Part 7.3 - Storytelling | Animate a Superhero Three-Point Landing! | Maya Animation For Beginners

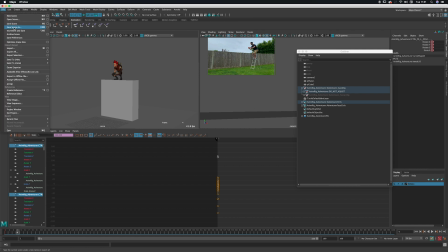[0:05]
Alright, so now we have that first pose. I'm going to save my scene and just version up.
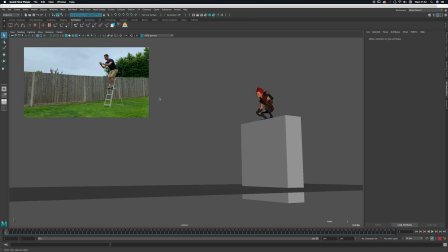[0:12]
Version 2. Okay, so we have our first pose down. Let's keep going. So now we can use the reference we shot to start to build the scene. At this stage in the game, we're only interested in the storytelling poses. These are the ones that you need to include so that the audience can understand the action or performance that you're trying to get across.
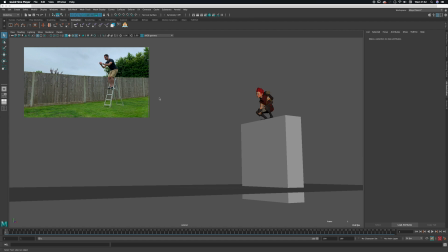[0:31]
Only at the poses that you need to sell the idea. So looking at this reference, I'd say there are 4 or 5 storytelling poses. Let's figure out what they might be. To do that, I'm going to create a cube like so.
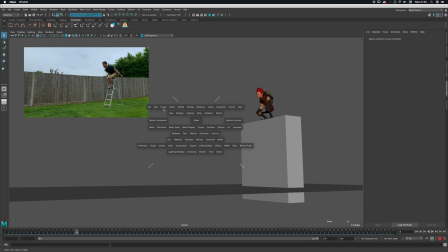[0:48]
I hold down the space bar to bring up this hotbox menu. I'll go to Create, Polygon Primitives, Cube, and just let go. It should create a little cube down here. I'm just going to use this to add some keys to it at the same frames that we think the key poses are in our reference.
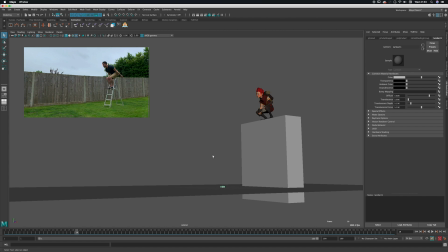[1:08]
It will help us to easily view the reference as it might look when it's blocking, and I'll show you how as we move along. So the first pose we already have, awesome, that's him perched on the platform. So let's add a key to the cube, and I'll add it at a point just before we launch.
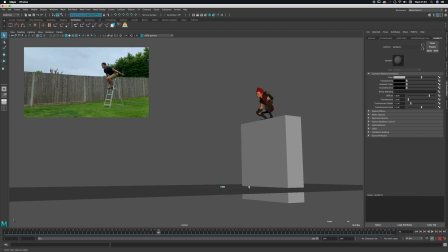[1:27]
So let's say somewhere around here. So you can hit S on the cube, add a key. Another key pose would obviously be the 3-point landing, the reason we're all here. So let's go and add that. So maybe somewhere, let's add it here.
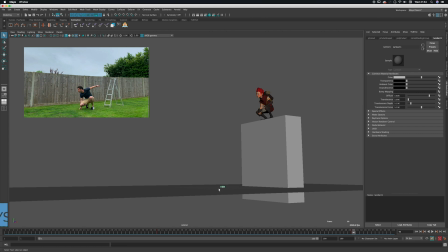[1:46]
So if I have the cube selected and I use the greater than and less than keys on the keyboard, I can easily flip between poses like this. So this is the equivalent of flipping your sheets of paper in your fingers if you were doing traditional 2D animation.
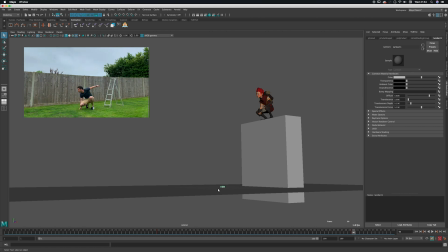[2:04]
So now we can see that if we only included those 2 keys, you wouldn't be able to tell what just happened. Did he teleport to the ground? Did he fall down? Has he flown down? Who knows? So we need to add the other poses in order to tell the story. Every shot is its own story. It has a beginning, middle, and an end. We need to add the middle.
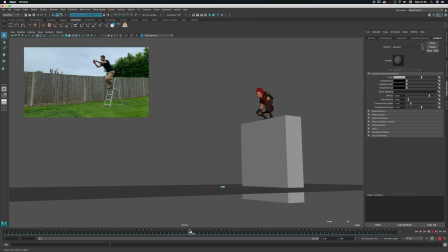[2:24]
So if we scrub through the reference, we can say that the middle happens up in the air here somewhere, at the top of the arc. So let's key the cube.
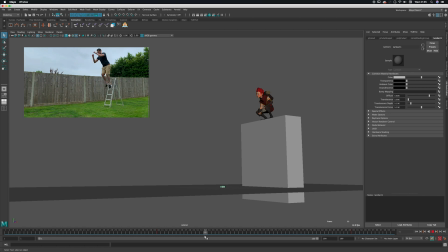[2:35]
So let's say, I'd say the top is probably 54, 55, so let's go 54. Add a key. Adding this pose should add a great deal in showing what has happened. So let's just try flipping, which it does.
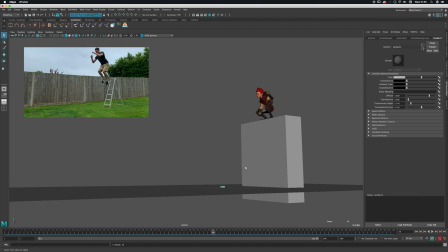[2:54]
So now we can tell he's jumped down. He didn't fall down, he didn't teleport or fly, he definitely jumped. So that is quite a bit of information, but it doesn't really show how he jumped.
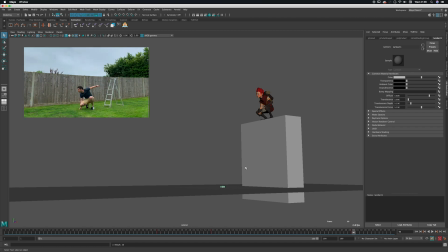[3:06]
And I think if we just add a couple more poses, we'll be able to sell more of the feeling of our character. So I'd say we need also to include some of this stretch as we leave the platform.
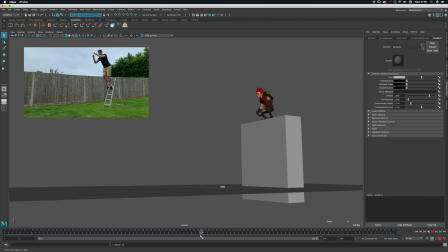[3:22]
That's quite a good one, just before the feet leave the ladder. So I'll add another key there. It would also be great to add in some stretch as we descend. So let's do the same just as the feet touch the ground and have a look at that.
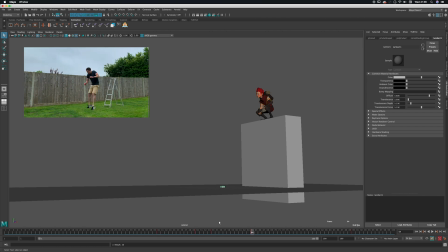[3:38]
So that, again, it's just giving you enough information to read the action and to portray the action that you want to show. You want to show the athleticism, you want to show the 3-point landing.
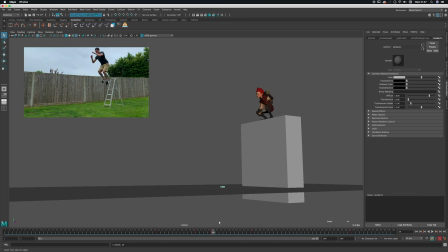[3:55]
I think one thing it's missing, and I think it's good to add in, is just another pose up at the top, just to show the descent and the feel more of the arc of the jump itself.